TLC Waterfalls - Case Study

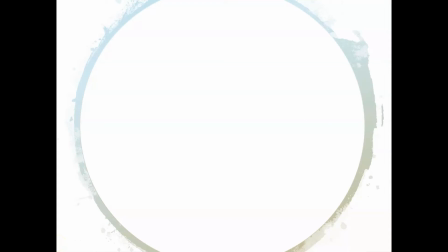7s
Hi everyone, thank you for another video, thank you so much for bearing with me over the past couple of weeks. The reason that I didn't post a video last week will become clear during this video. It's another case study which takes me a couple of weeks to get ready as I have to get all of the clips together as well as then going through and analysing it.
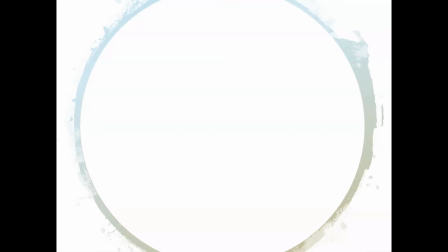23s
Before we get into this case study we do have a few shoutouts so big shoutout today to april villas to smr blocky to sophie to
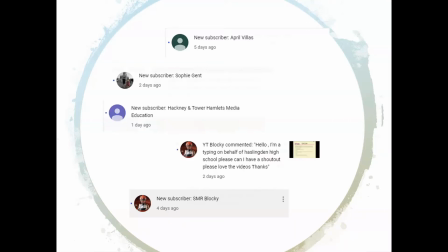32s
haslington high school and also to hackney and tower hamlet's media education thank you so much guys for subscribing if you would like a shout out yourself because you've not had one but you are subscribed to the channel pop me a message in the comment section below and i'll get you added to the list for
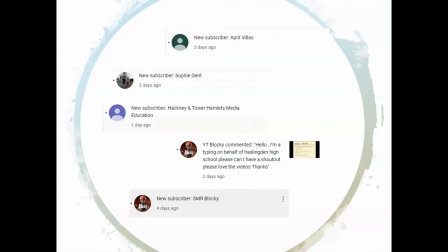48s
next week's shout outs if you haven't subscribed yet please stay tuned to the end of the video where i'll tell you how to go about getting a shout out of your own. So today's video is going to be breaking down TLC's video for Waterfalls.
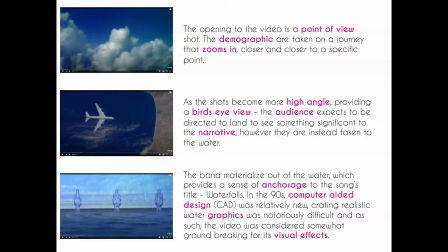59s
For those of you who have been with the channel for a while, this video is replacing Michael Jackson on the specification. So for those of you who are sitting your exams in the summer, or for those of you who have just started media in year 10, for the music video section of component two for paper two,
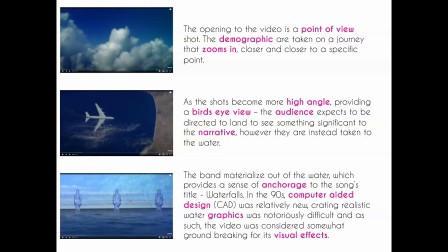75s
you have to study both a male modern artist, a female modern artist, and then a traditional artist. For the past couple of years the options have been between Duran Duran's Rio video and then Michael Jackson's Black and White but they've replaced
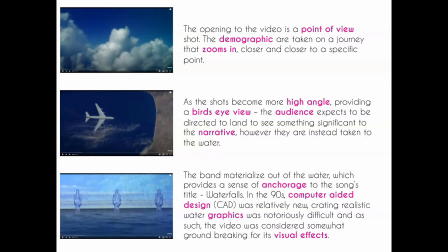90s
Michael Jackson with TLC so this is the breakdown for their video Waterfalls if you're studying that as your traditional artist. So going through the video then it's quite a long video it's another five minute video which is quite indicative of the period this is something that was quite common for
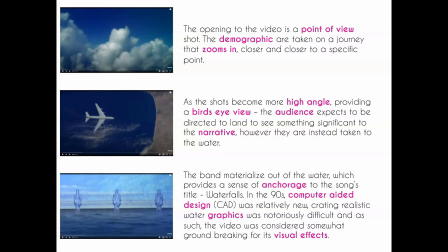105s
the 90s as very often the videos had additional film-like elements to them and were not just based around the song itself. We start off with something that was very similar actually to the Michael Jackson video where we have a point of view shot and we're up in the clouds
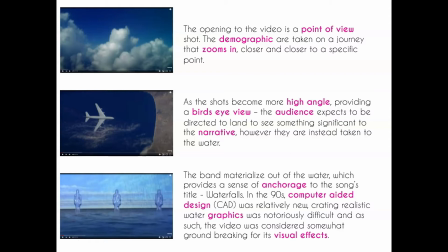121s
that then zooms in and getting closer and closer to a specific point a little bit like in that Michael Jackson video and as the shots become more high angle and we start to focus in on specific things like we have the aeroplane here and we can see the difference between sort of land and
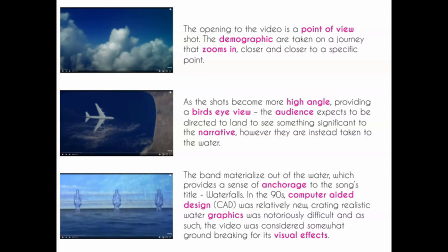136s
ocean we as an audience expect to be taken to land this is part of our sort of repertoire of elements if you like we would expect to be taken over to land and then to go into a narrative and to follow this narrative through in in the video but that doesn't
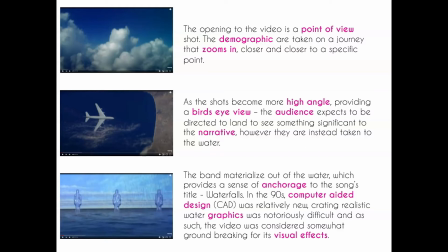151s
happen instead we're taken to water and as we're looking at the water the band themselves rise up out of the bottom of the water now obviously this provides a sense of anchorage to the title which is waterfalls but more importantly it gives us some idea of the historical context.
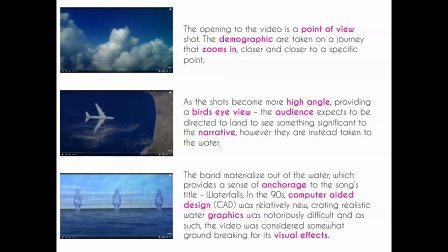167s
Back in the 1990s computer-aided design CAD or computer-aided graphics were relatively new and actually creating and crafting realistic water graphics was notoriously difficult and partly because of this and also because of the subjects
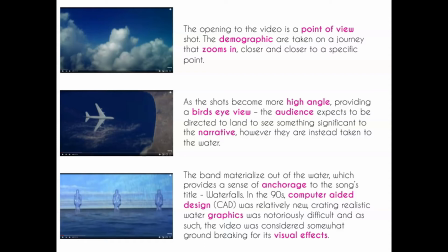183s
that the video actually tackles the video was considered very very groundbreaking not only for its visual effects but also the messages that it tried to portray as well and it did actually win awards because of the design and because of the um sort of messages that it was putting across it as a video it it achieved several awards now
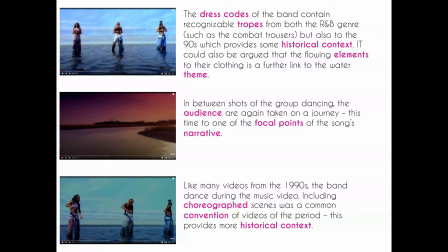203s
the band themselves obviously again contain sort of historical context and we have these recognizable tropes both from the r&b genre such as things like the the combat trousers that the women are wearing but also um the idea
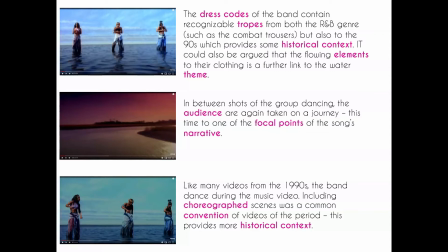215s
that they're sort of flowing elements and the layered elements of their clothing not only linked to water but also linked to this idea that it was a very 90s production. Now we have the image of the band themselves standing on the water which is obviously linking to sort of biblical references.